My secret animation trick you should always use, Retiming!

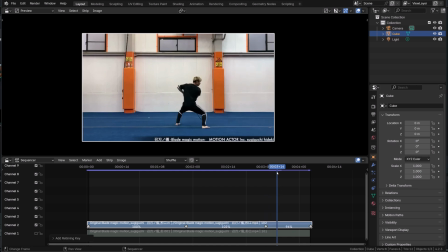6:56 So I'm adding the key on a potential impact and once I have those key moments I will add a key just before and just after i'm kind of framing those moments with keys and then by offsetting those bounding keys i
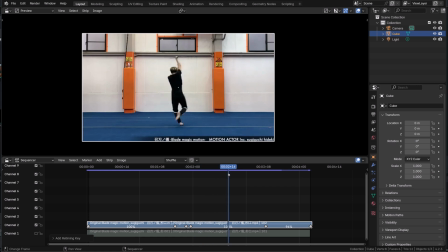7:12 will be able to re-time the sequences in between so first spot the key moment then add one key after and before and then start moving those keys in space or in time in that case
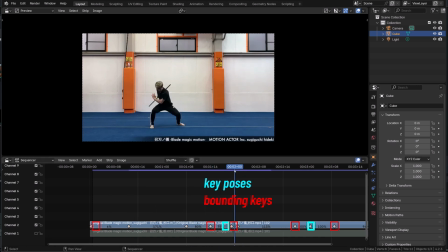7:28 and to be honest it took me maybe three minutes to edit this sample and get a more contrasted reference with snappier motion where I hold the anticipation and the extreme
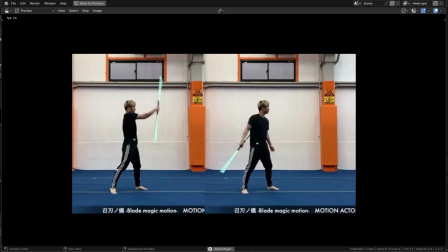7:40 poses and where in my opinion I get a more appealing motion and I could now use this as a reference
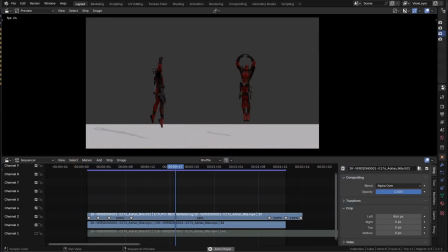7:48 but I also used this method to iterate or fix existing animations for example this great cycle by Adrian Nitta. Like the general motion the poses are great but it felt a little too smooth and linear to me. I just retimed the bounce and it feels a little better to me.
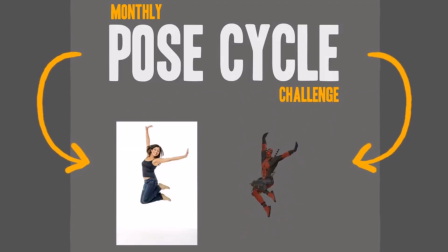8:06 By the way this animation was made in the context of the pose cycle challenge created by the great Adam Tutble.
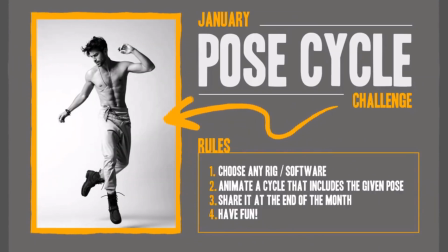8:13 So if you want to animate something but can't find the inspiration or if you just want to challenge yourself i truly advise you to follow this
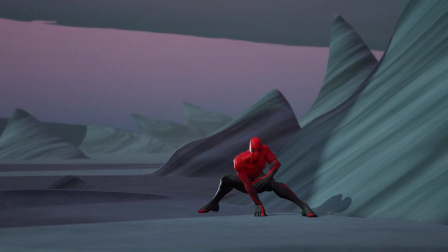8:22 challenge i will put a link in the description i wanted to share a last example this animation i did a few years ago why i think it's
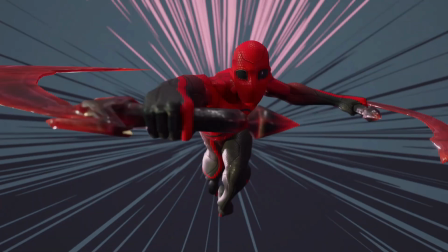8:30 a great animation there's a moment in it that really bugs me it's this stop in the animation i feel like i should have linked more the moment the
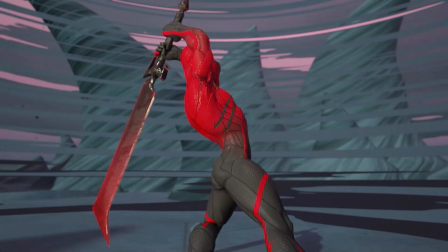8:39 character is rushing forward and the moment is making the big sword spinning and so i gave it a shot too i just added a key
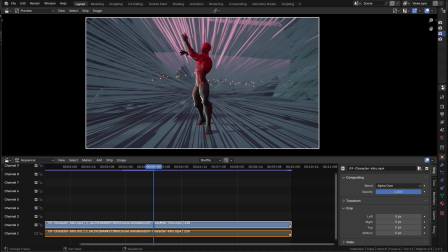8:48 where i think that will be a good blend because the character is doing a circular
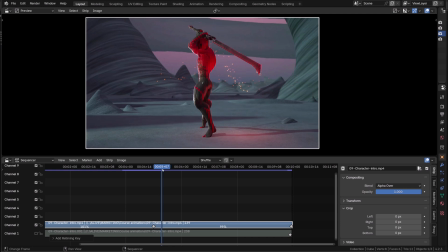8:53 motion with his arms and then i'm like okay i will remove whatever
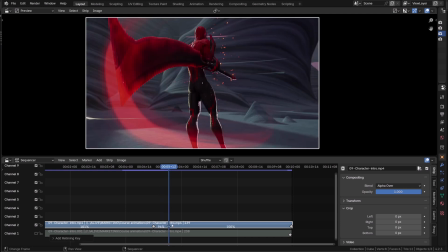8:57 is not following this motion till that point so i just need then to offset this key and the final one and see how it looks
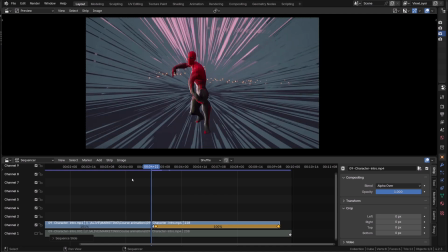9:06 and i do feel like it's a better flow i'm obviously missing some frames to get a better connection between the different poses,
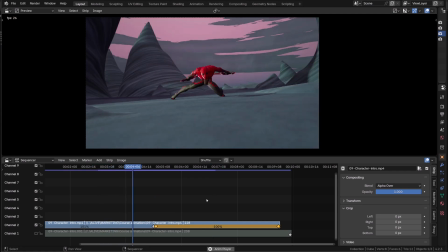9:15 but at least I can give it a try and this is very easy,
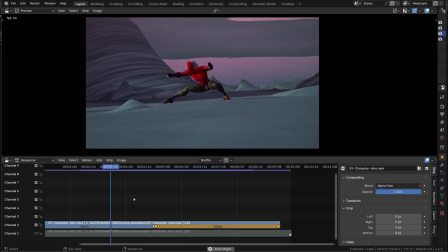9:19 especially if you were to compare it to edit the original file with the character and camera animation to just test if it works.
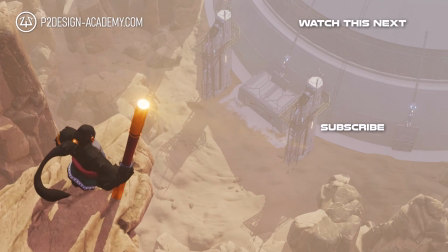9:27 This is the end of this video. I hope you enjoyed it and learned a new thing and I'll see you very, very soon.